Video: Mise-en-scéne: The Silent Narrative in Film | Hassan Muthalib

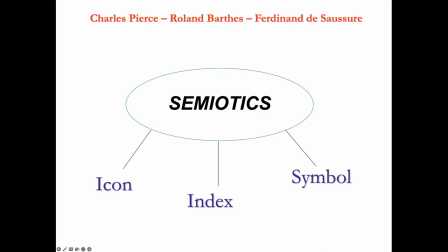(51:12)
If you are aiming for a general audience, use some indexes, but don't use symbols because it will confuse them because they're not used to it. So you have to know how would you present your story to different target audiences.
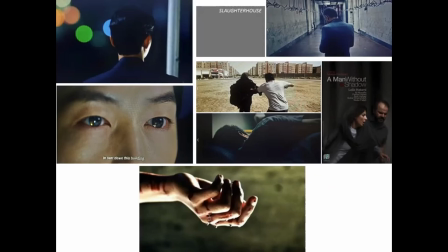(51:29)
Next. So here are some examples. Taking a shot from the back means there's something wrong with this character. It's an index. It's an indication that something is wrong. And we take a big close-up of the eyes, something is not right with this character.
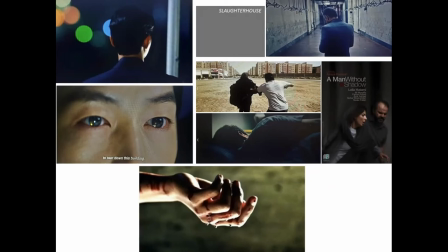(51:46)
And in the Iranian film on the right side, Man Without Shadow, the first shot is of this man from the back, and later we know he's a bad guy because there are also hooks hanging on the wall,
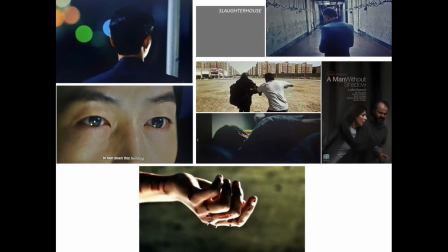(52:02)
and it is one-point perspective. It's like a horror movie, but it is not a horror movie. And a couple quarreling, running, you see again one-point perspective, and it's actually in a documentary film, and it's not the way to direct
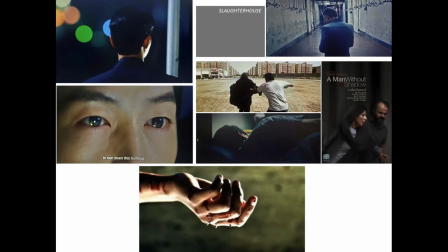(52:23)
characters because it's too negative. And the man, the husband of this woman, the first time it's established, we see him sleeping, we don't see his face. Again, it's a negative index. And when you cut the body of a person, you're saying something is wrong here.
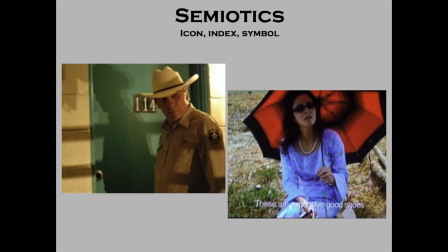(52:41)
Why do you need to go to a close-up? Next. So we see the sheriff. He's an icon. Immediately, you look at the his armband and his hat.
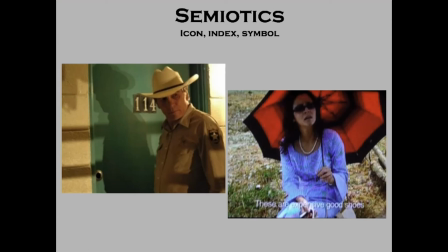(53:00)
Definitely is in US, and his costume is a sheriff. But why was it shot with a shadow? So there's something negative about him. It's foreshadowing what is going to happen later. In Uwe's film, Buai Laju Laju, here is a woman who wears dark glasses.
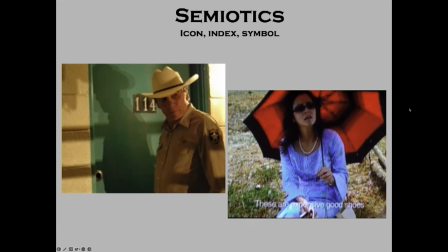(53:18)
She's holding an umbrella which is black and red. And then her costume has got straight lines, three negative indications about her. And at the end of the film, we find that she motivated the hero to kill her husband,
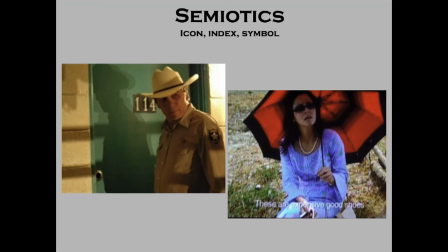(53:33)
and she runs off with his property and leaving this guy in jail. So anyone who wears dark glasses is a bad guy. Even if Shah Rukh Khan wears the dark glasses, but he will remove it. And black and red is a sign of violence.
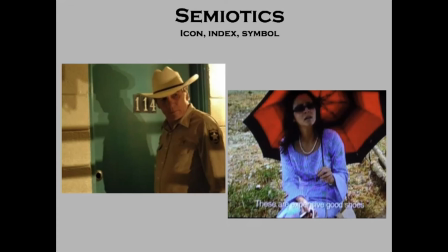(53:50)
And straight lines is a negative indication, like bars in a jail.
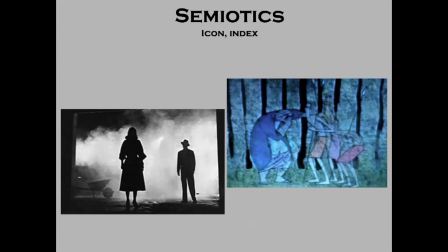(53:56)
Next. And in film noir, there are a lot of icons. From the shape, we can know this is a man and this is a woman. But we cannot see their faces. So there's something wrong with them. Coupled with smoke. So smoke is a negative indication in film.
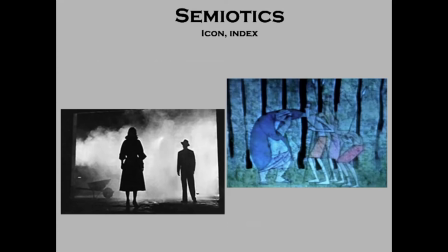(54:16)
So the director's mise-en-scène must be arranged in such a way that all these elements transmit or communicate meaning. Yes, they know about film noir, Pak Hassan. They watch Double Indemnity. Yes. So it's all about ambiguous characters. We do not know who is the good guy, who is the bad guy, and they are all headed for disaster.
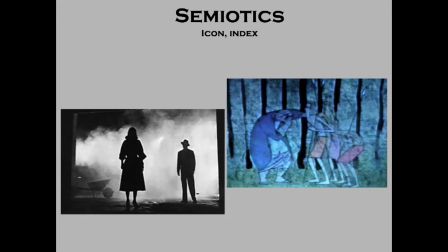(54:36)
And film noir, the images, is as if the person is having a nightmare for something that, you know, he cannot get out of. So on the right side is a frame from Singapore, overrun by swordfish,
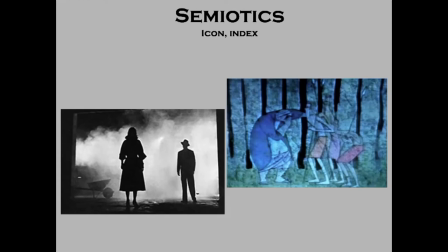(54:52)
directed by a young man in Poland. He's from Malaysia. And you see the character and the background, the straight lines are trees, but they are very prominent.
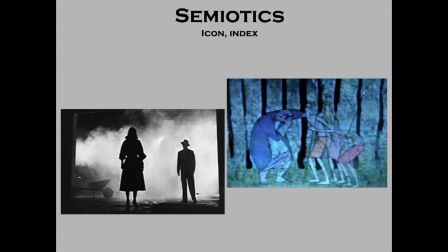(55:04)
So normally, the ground at the back, we try to mute it, but here, he made it very prominent. Why? Because it's a signifier of the bad intention of the characters in the foreground. And they're holding sharp spears.
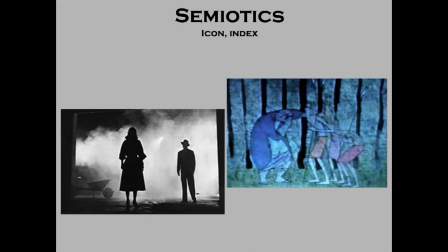(55:20)
And the captain on the left side, he is overweight and he has no neck. So in a film, if you take someone, an actor, where his neck disappears, he will be a bad guy. And you see the way he hunches and he's whispering.
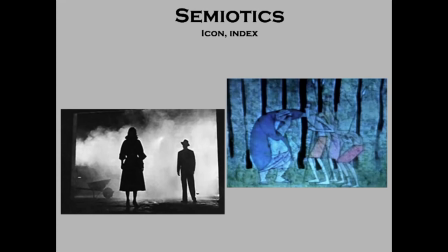(55:37)
So all these elements within the frame tell us something is seriously wrong here, and the hero is going to be in trouble.
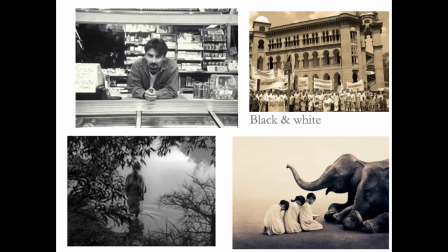(55:46)
Next. And if it's in black and white, it means there's something wrong in this film. But the shot at the bottom left, why is it framed so nicely? This is from, I think it was Mizoguchi's Legend of Bailey Sancho.
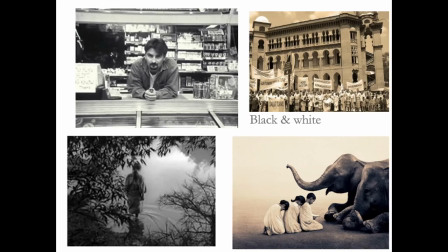(56:05)
It's the young girl is going to commit suicide. Now, as I said, that signs and symbols are in a particular society. In Japan, if you harakiri or you commit suicide, you are considered to be on a very high level because it takes guts.
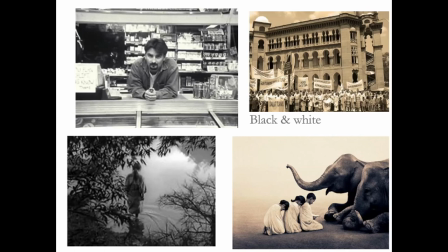(56:22)
So it was framed nicely and not negatively. And on the right side, you can see it's in black and white, but it has got a positive, it is a positive signifier that this is how things were in ancient days when
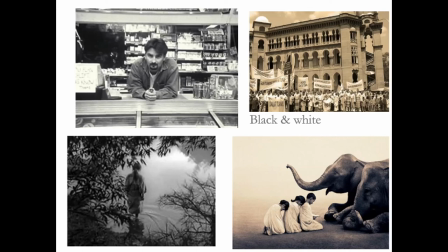(56:41)
man and nature were one and the same. But Swami Baba made a mistake with the shot on the top right side. Is from the film Hati Malaya, 1957, where the Malays were demonstrating against the British.
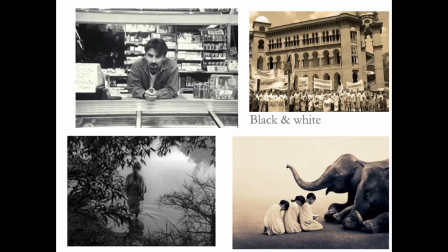(56:59)
But it is wrongly done. It's an extreme long shot, which is a negative indicator. And then the building is higher than the people. It's Gothic. It's a Gothic image. So this is a wrong way of transmitting or communicating a message.
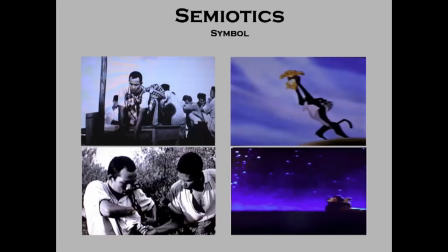(57:16)
Next. So in P. Ramlee's film, Pendekar Bujang Lapo, a symbol is being used. This was a very clever use by P. Ramlee, even though he didn't understand semiotics and so on.
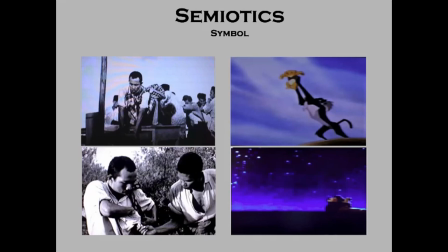(57:32)
So here is the good guy squatting on the table, stealing money while people are quarreling outside. Now, there is a similarity between what he's doing and the ferry workers who are also stealing money from their boss.
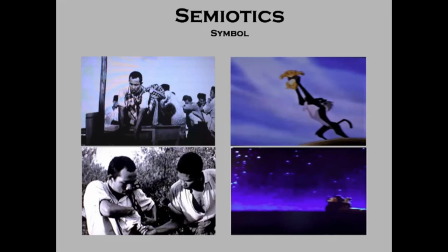(57:48)
Now, he shouldn't be doing this. So the camera was on the other side and the background was the walls. And suddenly the camera crossed the line and now we see the sky dominating. The sky here represents God. God is looking upon him and he does not like what he is doing.
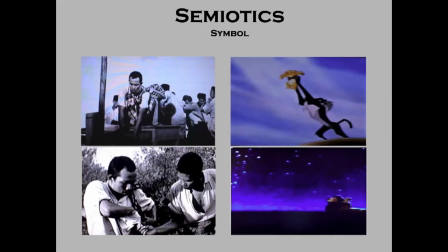(58:07)
Why? Because he is a good guy and he's going to meet the master who's going to transmit the real knowledge to him. And so God created the hole in his pocket. The money had dropped out after they crossed the river.
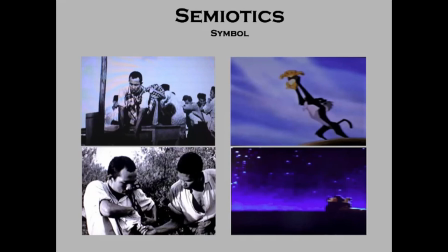(58:21)
So this is very, very subtle. And in Lion King, the sky represents God. And Rafiki lifts up Simba for God to bestow upon him that he is going to be the next Lion King.
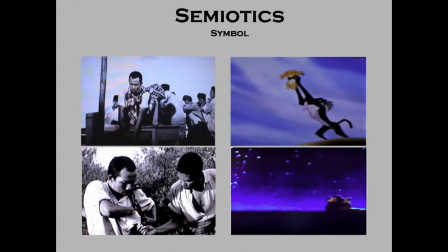(58:39)
So the sky opens and the light comes down upon him. So in a film, if there is light from the sky and or from the window, at the back of a person, it signifies that he is spiritual and also the stars.
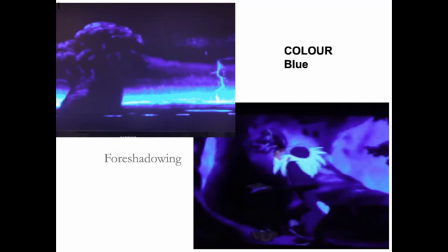(58:54)
Next. So in Lion King, there is a lot of blue and black. So this is normally following the rule is negative. But in this sense, it is going into the next world, the underworld, where Rafiki discovers Simba is still alive.
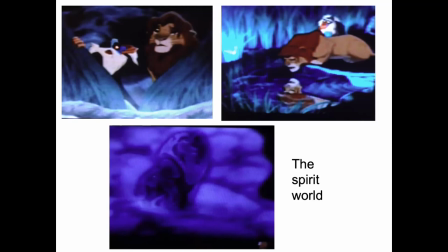(59:12)
Next. And so in the spirit world, we see the same colors appearing. Oh, we are almost out of time, huh? Yes. Okay. Next.
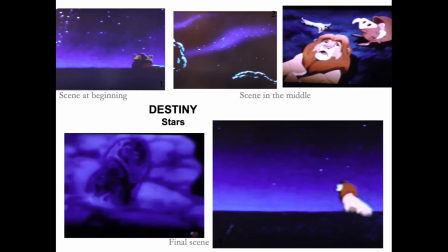(59:26)
So stars are destiny. Next.